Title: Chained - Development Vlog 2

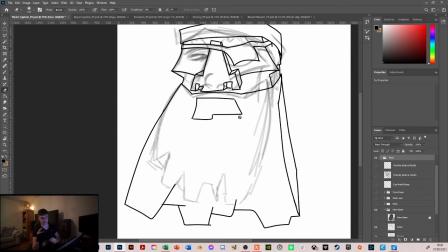[4:08]
And his eye patch went from a circular to a square and stuff, just because I quite liked how the aesthetic was turning out, and I thought it worked quite well with the whole wooden texture that I was going for. So from there,
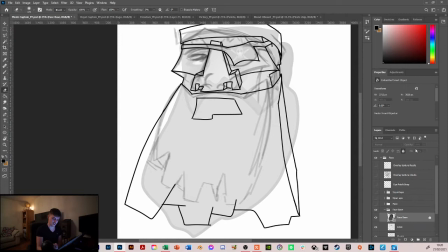[4:19]
then the base of the face came. It's locked.
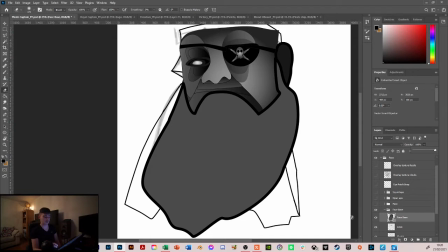[4:26]
This was the original shape that I was essentially sketching over from my Illustrator file. So after I took that,
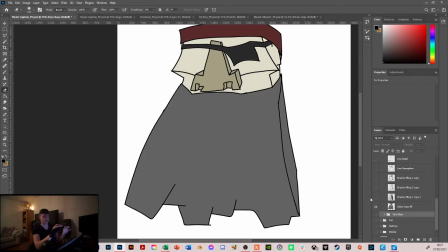[4:35]
once I was happy with the lines, I just sort of kept the lines and started filling in the textures and the colours.
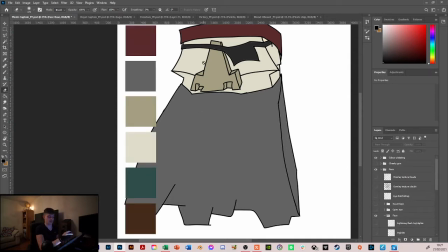[4:42]
I've taken my colour palette across all of my files. So this is the original colour palette I was going from. Just took it from all the different footage that I was getting, and I like this blue greeny blue down the bottom is my sort of, so this green I use in my sort of branding and my Instagram and my website and all that sort of
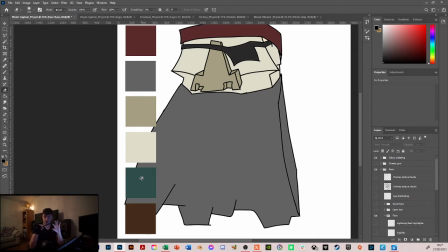[5:03]
CV, business card stuff. So I liked the idea of having this blue throughout the whole project, because then it matches everything and it's quite nice and succinct. The rest of them, the red and the greys and the browns, these are all going to be the shades of the colours of the wood and of the characters' skins and stuff.
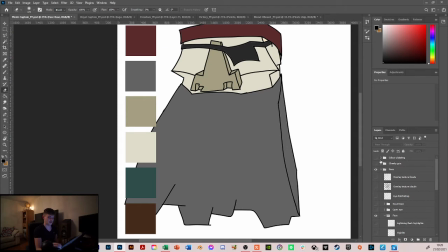[5:21]
But started off with this colour palette and filling in his face with those, and then started just adding layers on top.
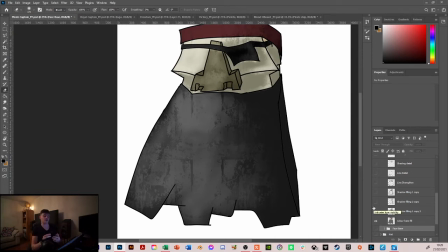[5:29]
So I would take all the layers and layer it on top, and then use an eraser just to add the textures and add the that sort of grungy look that I was going for. So that's pretty much how I've been developing all these things, and I won't break down every single asset creation, because this is the same process that I've used throughout all of them.
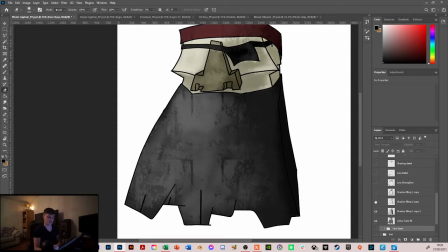[5:49]
So yeah, adding layers on top and erasing, and adding more depth, erasing more. So with places I wanted the highlights, I would erase more. All the places I wanted the, that sort of way, and just start adding more and more layers.
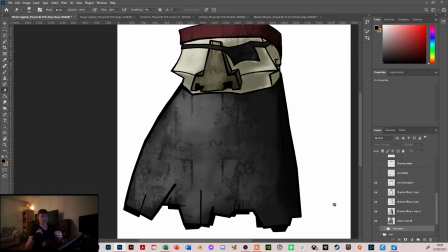[6:01]
And then eventually, once I was happy with that sort of aesthetic, I would go over all the lines and just make them heavier, make them more cel shaded looking, and that just adds a lot of strength to the assets and the characters. And then from there, I would add in the detail of the lines, all the cracks and all that sort of stuff.
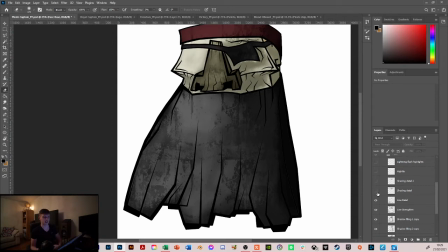[6:20]
This obviously falls in quite nicely with strengthening the lines and makes the character bold and heavy and all that sort of good stuff. And then I would go on and add in the shading details. So where the light was coming from, this character's always going to have that light hitting him from this side. So I was adding in the shading details, and that adds a lot more again.
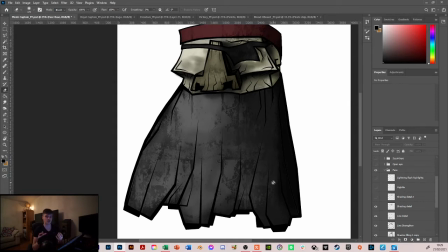[6:38]
I wouldn't necessarily use I try and use texture brushes, the same sort of texture that I was using all over his beard and his face, to add the shading, as well as, and then I doubled that up, doubling it up just made it a bit heavier and grungier, and then added in the highlights again, using the texture brushes where I wanted some highlights.
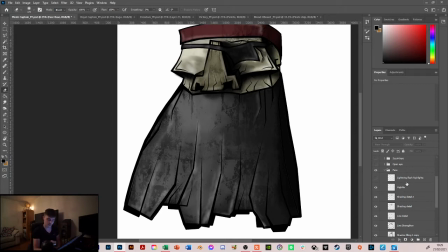[6:55]
I doubled up those highlights a few times, I think, but what I'm planning later on is for this character to be not hit, but lit up with a big flash of lightning. So I've got the idea of, just strengthening the highlights whenever that flashes in his face.
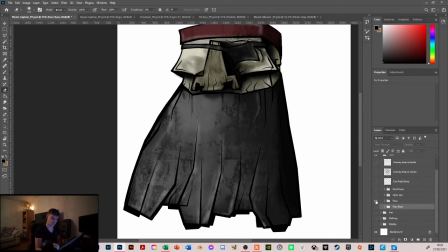[7:11]
So I've got another option there for the highlights. And then went in and started, because obviously one of the mouth and the eye, there's not a lot of sort of animation going to be happening in his face. That's not really the idea that I'm going for here.
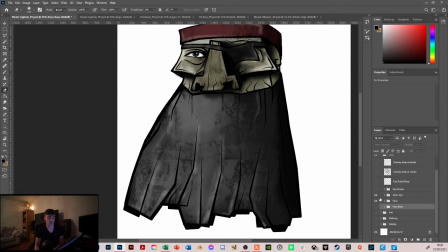[7:25]
I'm not going for full character animation and stuff, but I would like in 2 different shots for his expression to be different. So in the first shot, he will be slightly further away from the camera, and as the camera zooms in, I wanted to make his eye squint and add a bit more detail into that eye,
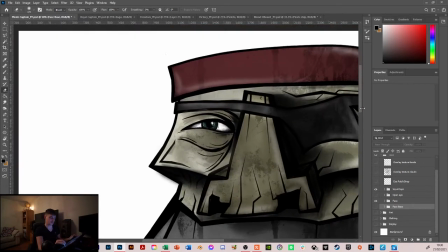[7:43]
just so that whenever it zooms into about here, maybe a bit further out actually, but whenever it zooms in,
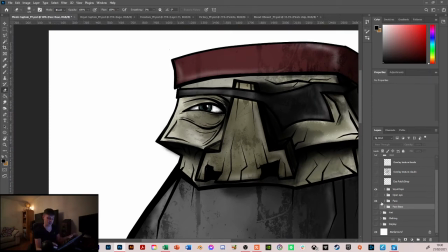[7:50]
there's a bit more detail in his eye and he's squinting and stuff, and that's whenever I'm hoping to have the flash of lightning just to light him up.
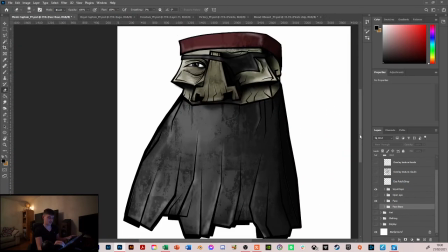[7:57]
So yeah, that was pretty much the development of the face of the character. Added in just some extra shading, and so yeah, overlaid some more textures. So I was just using overlays to add that sort of cloudy texture into his face.
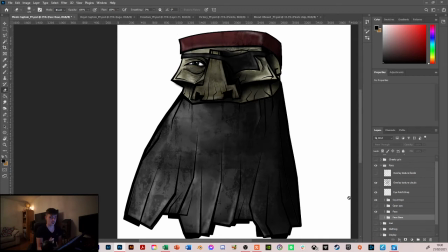[8:14]
Again, adds just another layer of depth, quite like it.
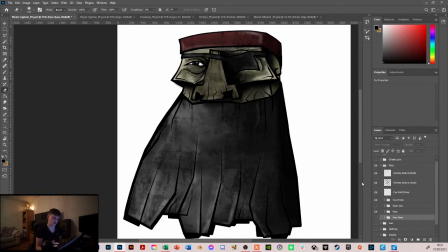[8:17]
And again, another overlay of textures, just keeping to add those details,
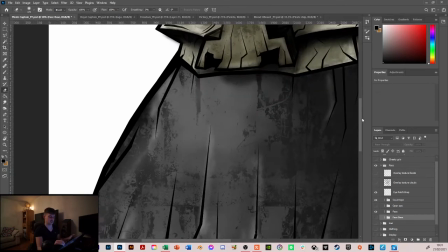[8:22]
because if you're zooming in on his face and like this close up, I wanted to have a bit more to look at,
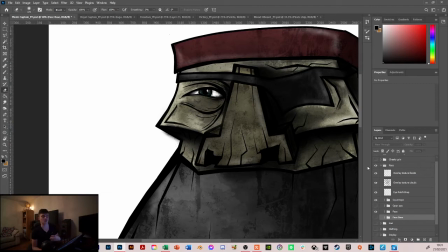[8:30]
a bit more detail on his face, so whenever they get that close up, it looks quite, quite involved.
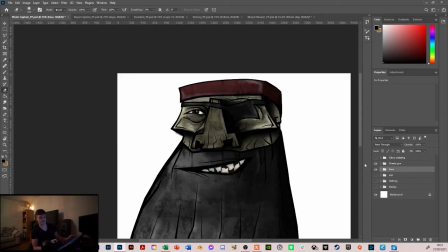[8:38]
So from there, obviously needed a wee face. This is just a sort of classic smirky grin,
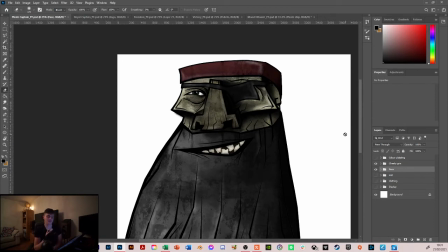[8:47]
chipped, missing teeth, that sort of thing. Now, this character is, I suppose, an anti-hero, which is something I'll get into a bit later, just the idea of the characters in the story. But basically what I was going for here was, I'm going to win this fight, and he doesn't know what's coming.
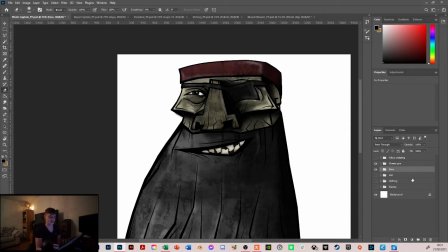[9:03]
That was the whole look I was going for here. So he's a bit of a cheeky guy, but yeah, I'll get more into the sort of where the story's going later on. And then from there, if I go,
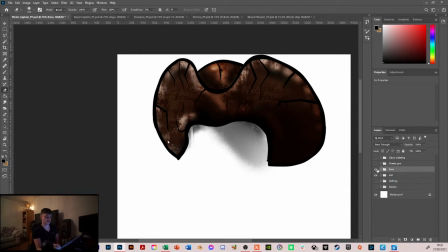[9:18]
so yeah, I obviously put the hat around his face, but I was developing out the hat. Just want this rough and ready looking leather look in his hat. I won't break down how I've done all the same steps, because I've just used the same idea, the layers, the lines, the textures and the highlights and shading, same process through all my assets.
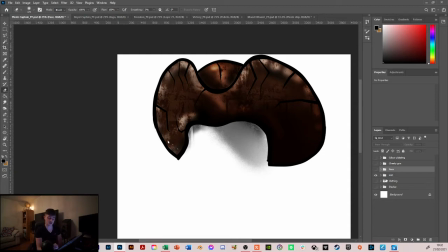[9:35]
But this was then the hat that I was going to be adding to him. Went into his clothing.
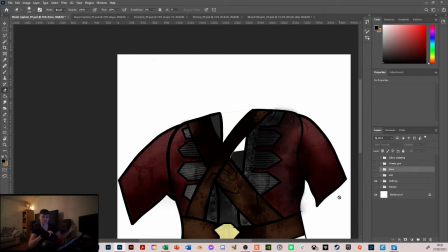[9:40]
Now the clothing is hidden in quite a lot of the shot, so I didn't really need to go too much into it, just because the big wheel's going to be in front of him and it gets completely cut off in the second shot. So with the amount of layering and rain effects coming in as well. It doesn't need to be that detailed, it just needs to have some sort of colour, some sort of shape.
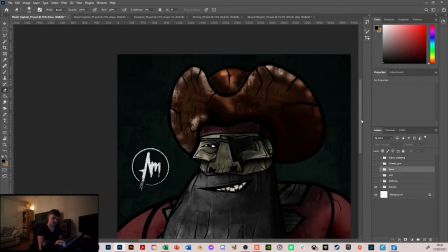[9:59]
So yeah, going through all that, this was the display. This is my finished character.
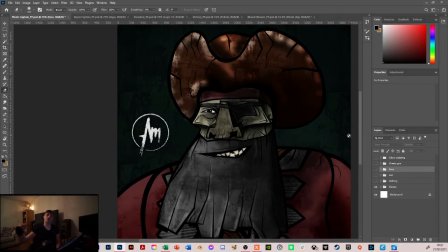[10:04]
Now you will have a moving arm that's attached to the wheel, and his left arm will be attached to the wheel and his right arm will just be out of shot. But whenever I'm doing the wheel, I want those things to be attached to it, so this character will pretty much be as is.
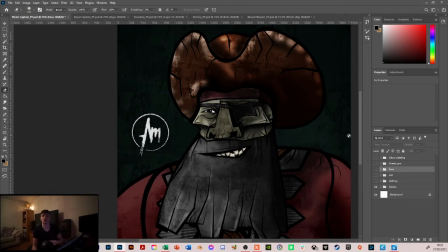[10:20]
But yeah, I'll get into sort of where I'm going with the animation style a bit later on in this video.
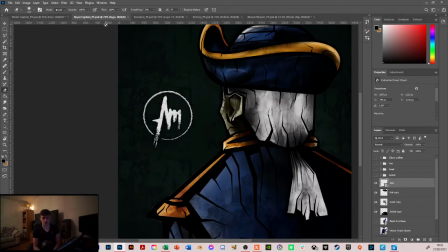[10:25]
Okay, so I'll just jump through the rest of the assets here. This is the Royal Captain. So the British Royal Navy Captain outfit is well known. It's Pirates of the Caribbean, it's whatever you want to see it in. You know what it looks like, but navy and blue.
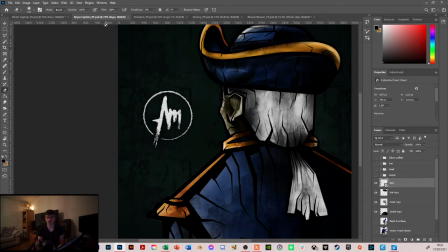[10:42]
Navy and gold. So you see this character and you go, right, cool. This shot is him looking out over his deck on his wheel again. With how I've made everything, they're all different, separate entities, separate assets. So I could have his ponytail maybe waving a little bit in the wind. That's all happy enough.
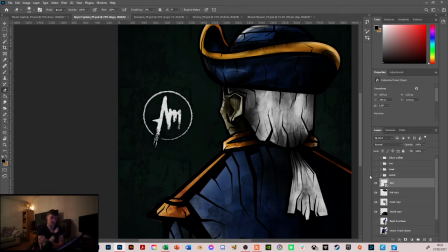[10:59]
But yeah, again, happy with how this guy turned out. And adding to the colour palette now.
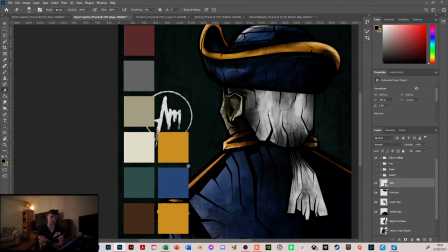[11:05]
So I'm adding the sort of blues and the golds that I'm using throughout the sort of royal, the royal ship, and obviously the royal characters.
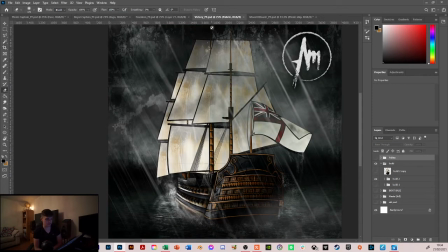[11:17]
Okay, and then moving into the ships. Straight away you see that I've used the same gold and blue that I had in the Royal Captain, just because I wanted the character of the ship to match to mirror the character of the captains,
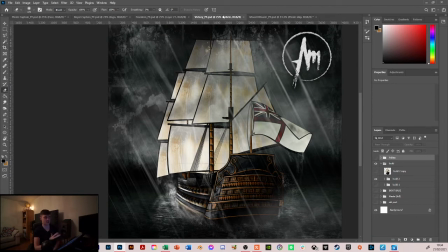[11:31]
essentially. The way I've done this is exactly the same sort of breakdown as the captain, sorry, but obviously all separate entities, so all the sails can have the slight wind effects I talked about in the previous video. The sail itself is just a flat 2D image, which I've added a shape to here, but it can be animated.
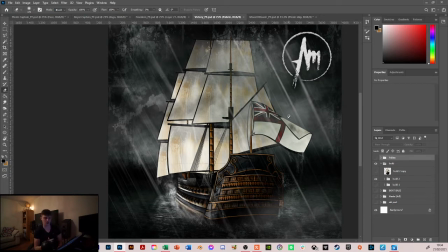[11:50]
The water and the effects are obviously not painted on, but I'm currently developing how to make those move and all that sort of good stuff. With the lack of animation, it's like full animation, the rear of the ship and the side of the ship are two separate assets, and all the sails are in different layers.
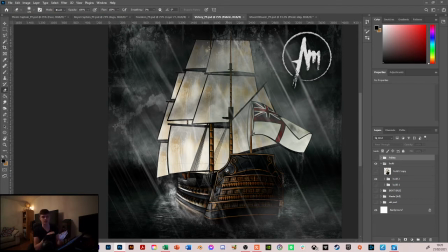[12:10]
So with slight perspective warping, obviously it can't go too extreme because they are 2D assets, but you can have two extremes.